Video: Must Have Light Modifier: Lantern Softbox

When it comes to softening light, bigger is actually better. That is why it's become the norm to attach these massive soft boxes to the ends of single point mono lights. And that is where most people stop. We buy these expensive LED mono lights, we put on a soft box, and we kind of call it a day.
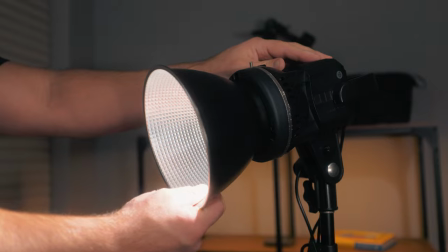33s
There are literally thousands of Bowens mount light modifiers on market today from softboxes to fresnel attachments,
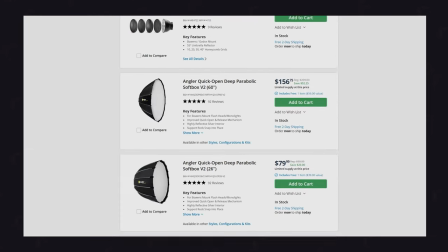41s
barn doors, projection lenses, different levels of grid cloth, the list goes on. One of my favorite and most used of these modifiers is the Lantern Softbox. The Lantern Softbox is pretty much exactly what it sounds like.
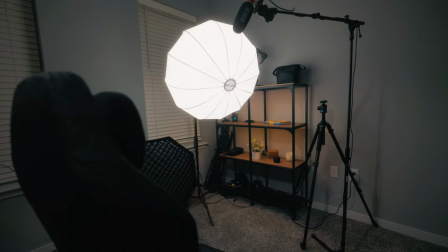56s
It is a large spherical diffuser that when attached to a Bowen's LED monolight shoots light out in every direction.
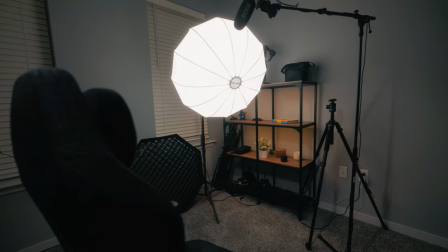65s
They come in a few different sizes and styles.
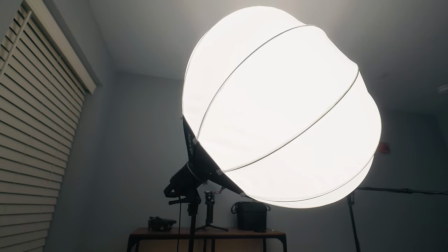68s
My recommendation is to find a size that best complements the wattage of your light and the space that you have available.
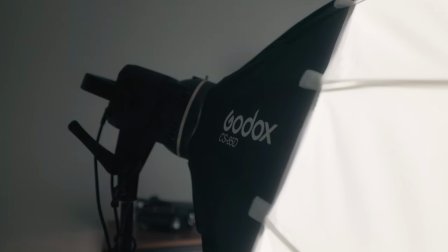75s
The one I find myself using the most is the Godox CS85D,
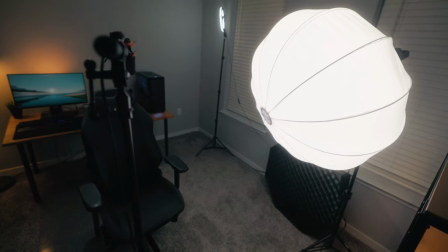80s
a 33-inch lantern that strikes a good balance between size, weight, and price.
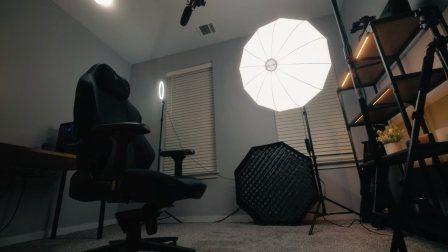87s
Being a 33-inch lantern, the source is big enough to light up a small room, but still small enough to be easy to set up and tear down,
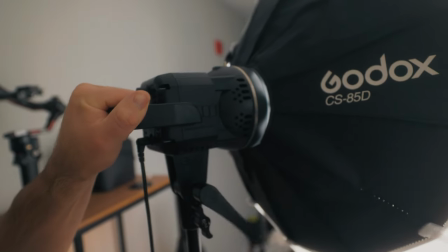95s
can be easily repositioned, and is still light enough that you can use it on a regular light stand.
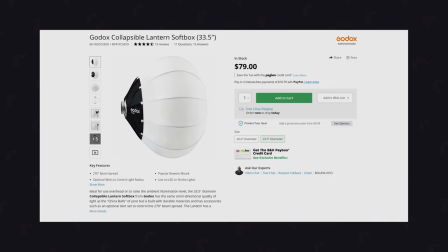101s
It is also quite affordable. Coming in at $79, it is one of the cheapest ways to get a ton of light into a scene. Like I said in the beginning, bigger is better when it comes to softening light. On larger shoots where space really isn't a problem,
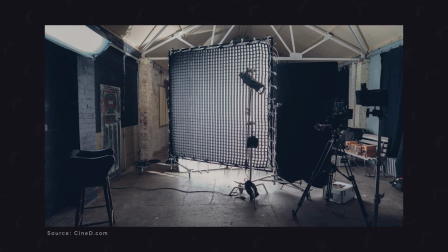118s
using a book light or shooting through a frame with some grid cloth or diffusion is the best possible way of softening light,
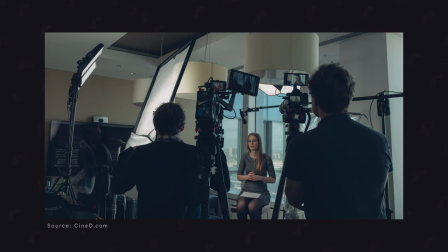126s
but for smaller studios and for most of you watching,
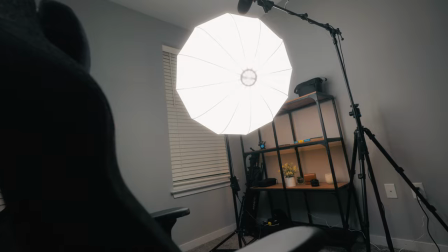130s
a 30 to 35 inch lantern is going to provide more than enough light that is usable in so many different scenarios. Outside of studio shots like this one, the lantern softbox has long been my go-to for shooting b-roll,
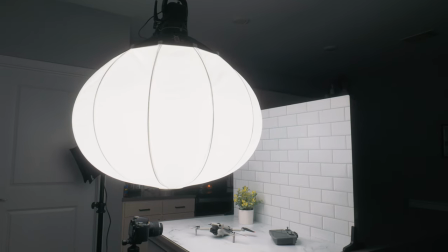144s
top shutdowns or just adding some ambient light to a scene. Let's take this scene for example.
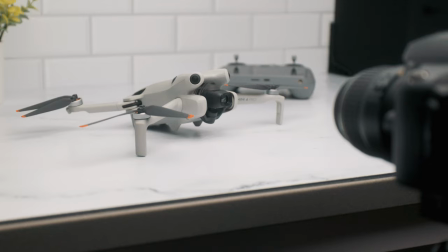150s
We have a couple of V-flats set up here with the subject in the center. The first thing that you're going to notice when shooting with such a large source is shadows.
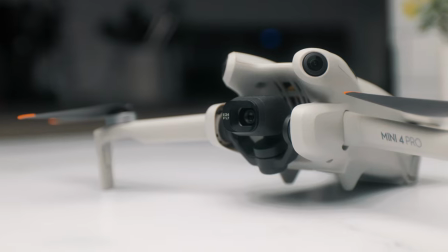159s
You can place the light overhead or to the side.
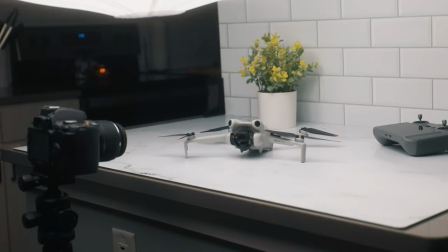162s
Either way, you're going to get very soft light that wraps around the subject and doesn't give us harsh shadows,
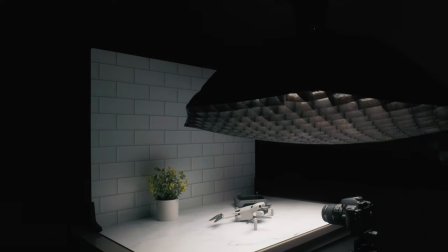169s
which is something that you get a little more of when using a soft box. Now there is a downside and that is because the light is shot out in all directions.
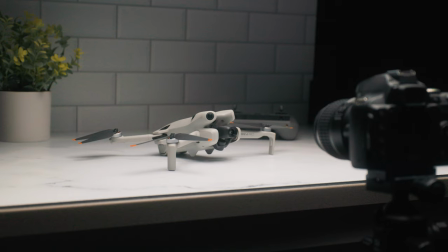178s
If you would want a background to be darker than a foreground, you're going to need something like a softbox overhead to give you more direct lighting.
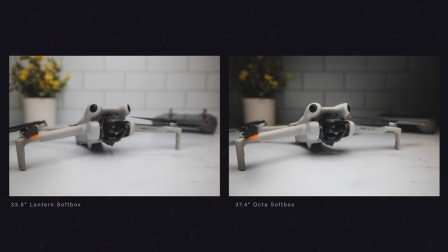187s
Looking at two photos of the exact same scene, one shot with a lantern, the other shot with a top-down softbox,
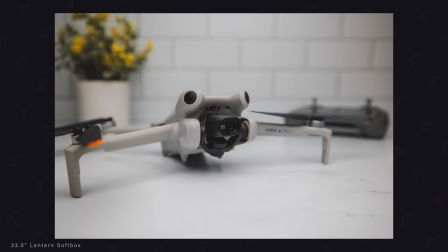194s
you can see just how much brighter the background is when using a lantern.
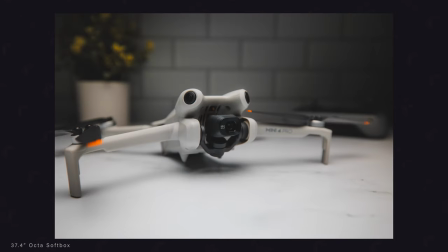199s
You can also see the softening of shadows both have their place in a gaffer's kit and for good reason.
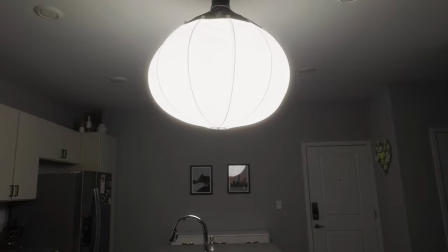205s
Now if we switch to a larger scene like here in the kitchen you can see by flying the light overhead
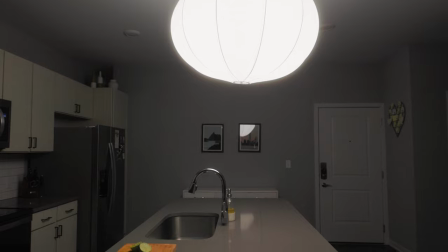211s
we can light this entire scene with just one 80 watt LED monolight.
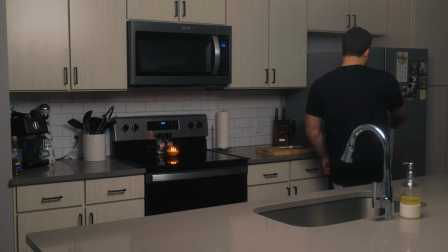216s
Another benefit to having such a large source is let's say you want to allow your talent to move around within the scene we aren't getting hot spots like you would with more direct lighting.
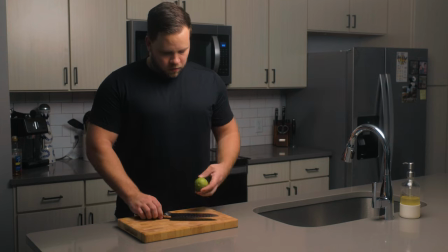227s
If you move from one side of the frame to another, the light intensity stays relatively the same.
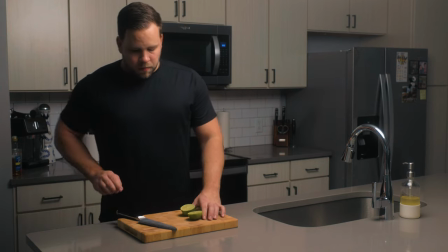233s
To help show how this differs from something like a softbox,
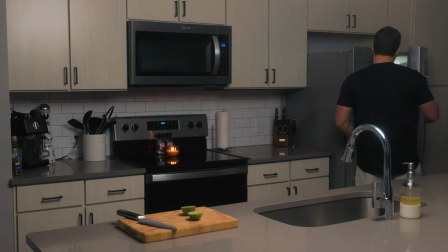236s
I am currently being lit by a lantern and now I will switch over to being lit by a softbox.
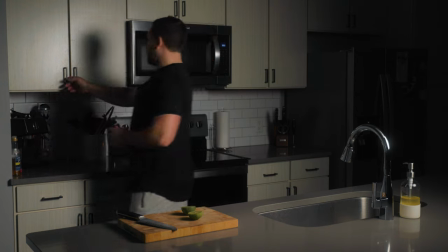242s
You immediately notice just how much more direct and dramatic the lighting is when using a softbox.
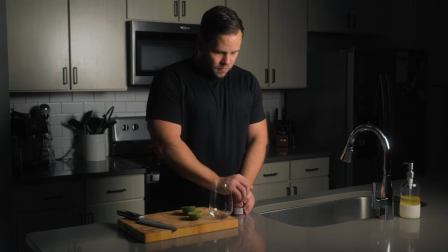249s
The scene feels more moody and maybe that is the look you're going for. There's not one light modifier or style out there that is going to work for every scene.